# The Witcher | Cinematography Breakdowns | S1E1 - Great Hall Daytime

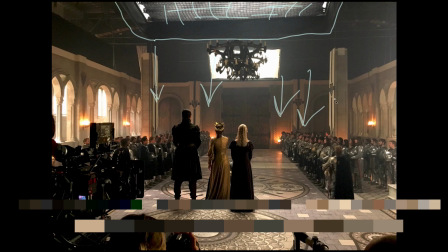249s
So that's an important light source, and it's something which they're going to be using at different times of day to achieve different effects. So here it's just that general base level of daylight coming in. So looking at this big light source at the back, just here,
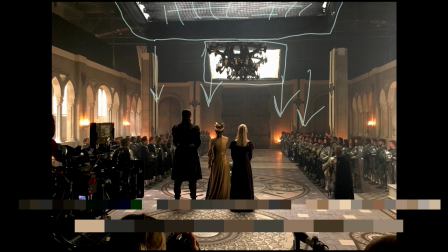266s
we can see that it's considerably smaller than the top light that we just highlighted over there, but it is still very important within the scene. It's giving everyone just here a bit of edge, and it's giving everything a bit of direction, so we're not just seeing flat top light coming down on everyone.
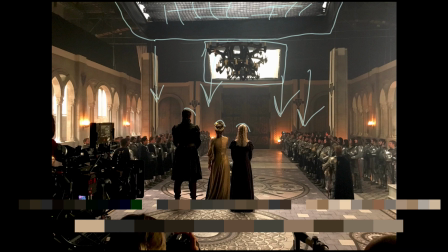286s
I would imagine that that frame is somewhere in the order of, if these are people back here, we can say, how big is that? It could be a 20. A little bit hard to tell.
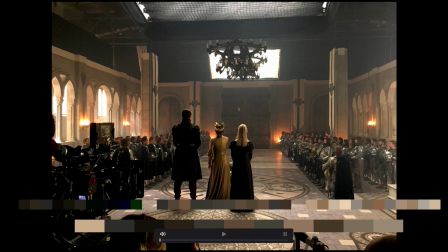300s
In any event, that source is giving us a bit of push in that direction and helping to sell this effect just here. We're quite down on the backs just here, so they are in shadow.
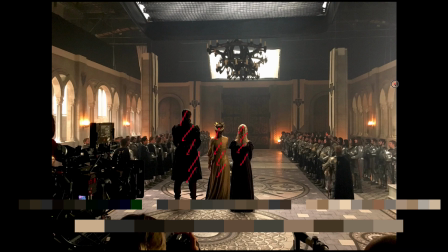315s
And then we do have a couple of windows down the side, and those are going to definitely play in this shot later on. The practicals aren't particularly doing anything apart from giving a little bit of reflective light on,
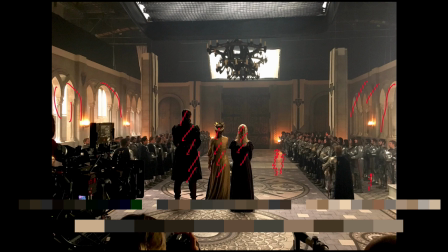333s
you can even see it down there actually, on the floor, and then just helping to illuminate the walls, give a bit of a gradient going up, and help to bed in the idea that this is a rich, opulent space. Jumping back to the actual shot,
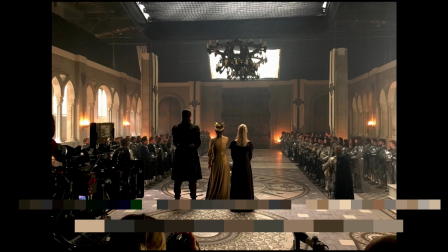350s
it's fascinating looking at how behind the scenes render next to the final image,
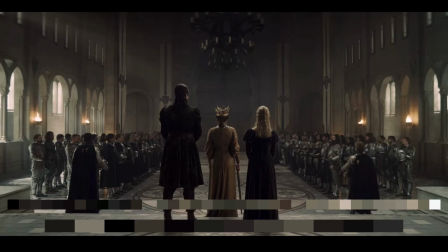357s
and the final image is much more somber than that behind the scenes would imply. Interesting to then look and see where that line is of the digital set. So all of this around here would be the cutoff point.
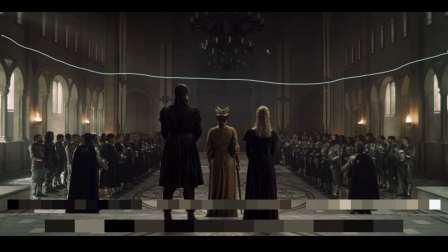377s
So everything above that, apart from the chandeliers, actually, if we just skip backwards and forwards. Yeah, I don't know if they've rendered the chandeliers in post or if they've cut them out from that scene
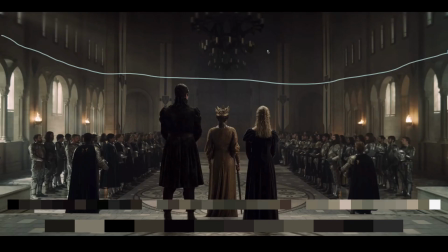396s
and added them in. But that's interesting. Okay, so there's not too much motivation for the light on their heads just there. But it does cut them out nicely,
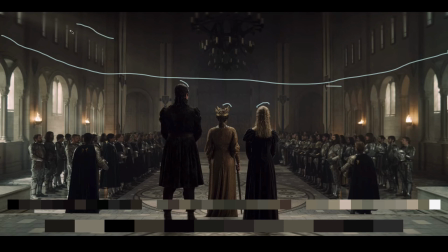411s
and I suppose that these windows and these shafts that you see floating through the air just there, a little bit of atmosphere coming in, perhaps motivate that. I'm going to disable the color palette for a moment.
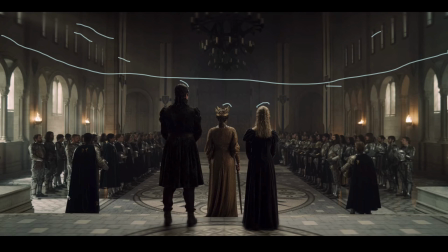425s
And you can see that the strongest direction of light that we've got in this space at the moment, if we look down at the shadows here, is this direction just here. Everything coming from these windows is playing hardest on the backs of these soldiers,
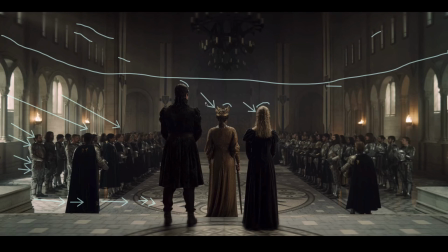444s
apart from what's playing on our main talent in focus just here. But nothing really playing on this side of him particularly. It's all on the tops or side of her just there, which is interesting.
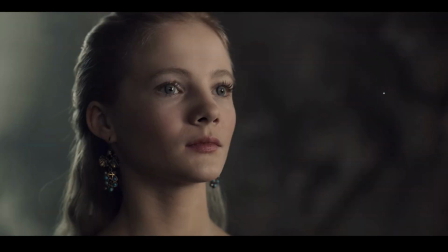462s
So let's analyze this close-up, which is actually the first shot in this sequence. We've got a real highlight coming down the back of her head just here. Got quite a bright area back here, which seems like it could be some kind of source, probably a window. Catch light in the eyes just there,
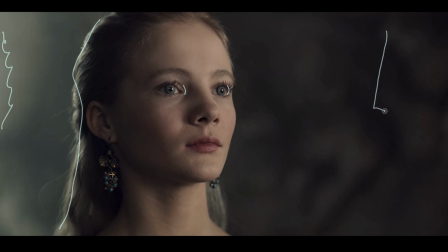481s
and that is motivated probably by those windows that we saw on the left of the previous frame. That definitely feels like it's a square source just here.
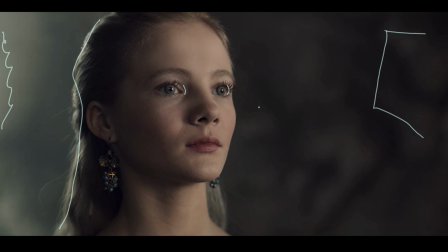495s
So if I had to guess, I would probably say that's an 8x8 or a 12x12 placed maybe the same distance away, 12 feet, maybe 18 feet away from her. It's a very, very soft gradient.
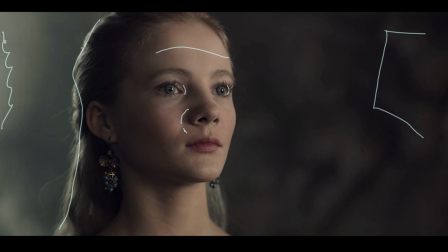512s
We haven't got much shadowing at all until we get around to about here, and even then it's a very graceful, gradual fall off. It does feel like perhaps there's something else going on.
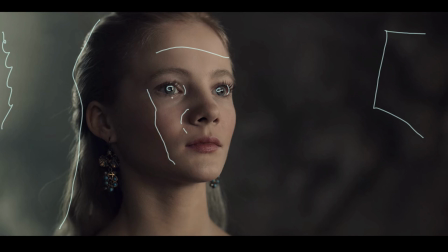529s
Maybe that's just a little bit of the set or something happening, but right in the eye just there, you can see something else. It could be that there's another bounce or two, maybe just to eke the light around, but it may just be something on set reflecting.
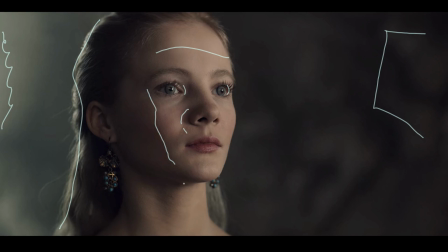544s
Hard to say. Under the chin just here, we have a very slight shadow. Probably means that the light isn't that far above her head, otherwise that shadow would be much more extreme. And even her ear is actually still pretty visible, so we don't have a super strong contrast ratio just here,
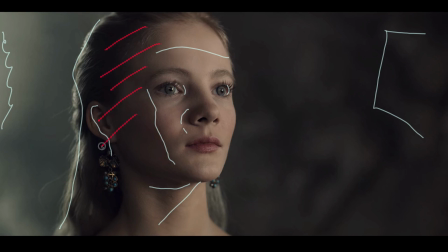563s
like we've seen in some of the other breakdowns we've been looking at in some of the later scenes. This could all be down to black, but here it's actually a very gradual fall off. Real beauty lighting going on, very smooth skin, everything looks very matte.
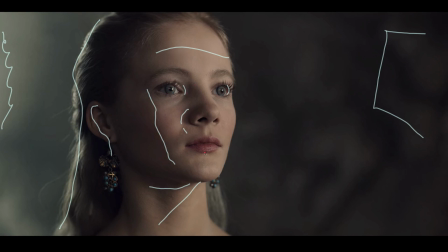582s
The only reflective element is eyes and a little bit of the lips and a little bit of the jewelry. So it's a very soft, beautiful source. Recreating this style of beauty light, if you don't have a mega budget, isn't really that difficult. You just need to have a really nice big source. There are a couple of ways you can do this. I'm just going to look at one of them. Say that you had a 800 watt redhead, and that's bouncing into a 12 by.
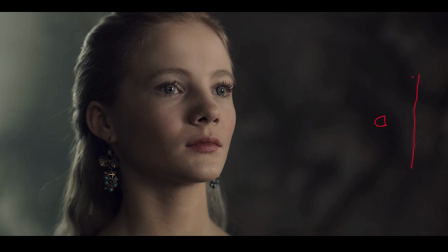608s
So that's 12 by bounce. Just there. You're going to have to carefully position the light to fill that bounce as much as possible.
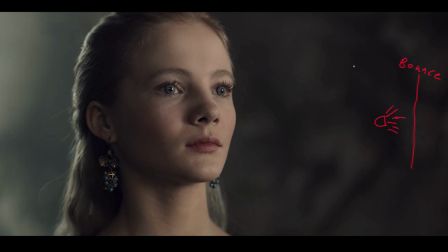621s
You can probably pull it further back than that. Then you'd have another 12 by, say, of diffusion. Say that was one stop. You can lose an awful lot of level here, especially from redhead, but one stop of diffusion.
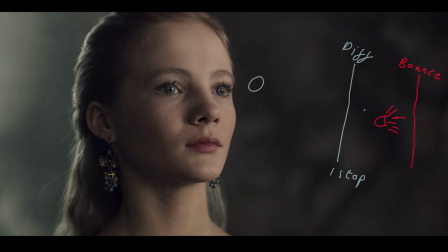637s
And then we have our subject over here, and they're getting this wonderful soft light, which is going to wrap all the way around. Now, depending on where you position it, obviously,
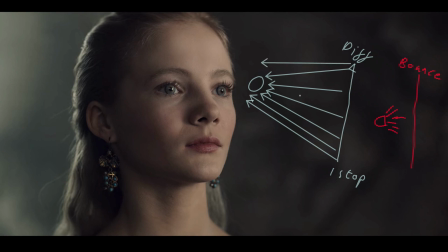652s
you're going to find that you're actually wrapping further around or less far around. How far away you are from the subject will influence how soft the light appears as well. But that's also going to have effect on the level,
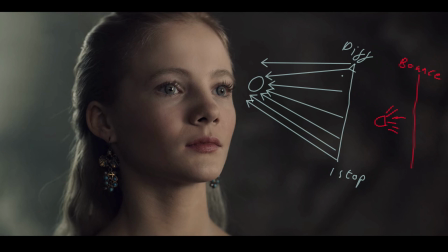666s
and you've got to balance the level on your subject to get the right exposure with the background and all of the other lighting that you're using for that, whether that's the light on the hair just here, or whether it's the light which is coming in and hitting the haze in the back just there.
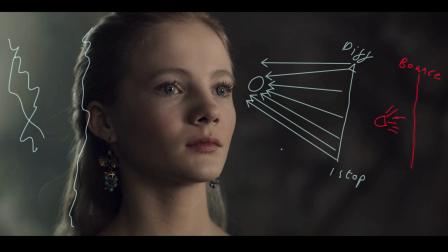682s
All of that's going to play a part. So whatever light you're using just here is going to have to balance with the rest of them. And that's why in these situations, you would often find that might be an HMI if you're doing daylight stuff. Now you're finding more and more that might be an LED, especially with the big Arri S360 sky panels.
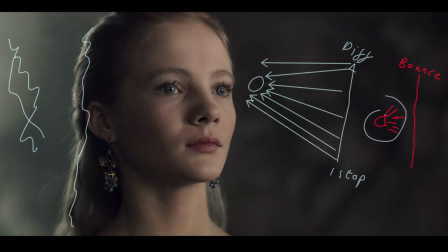702s
You have the power there to get that kind of level out of it. And because it's a 4 foot by 4 foot face on that light, you could, for the sake of argument, push that through diffusion and get a pretty convincing soft light without having to go through the entire book light setup.
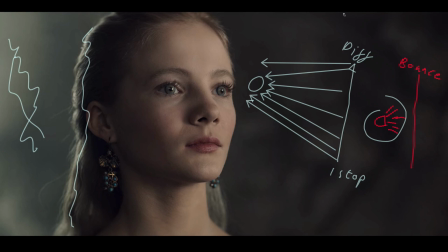720s
You could also put some kind of softbox on the front, control it a bit better, because the one thing that you're going to find as soon as you get into the idea of bouncing and then diffusing to create a book light is that this light leaks out everywhere, so you just get it flying all over the place.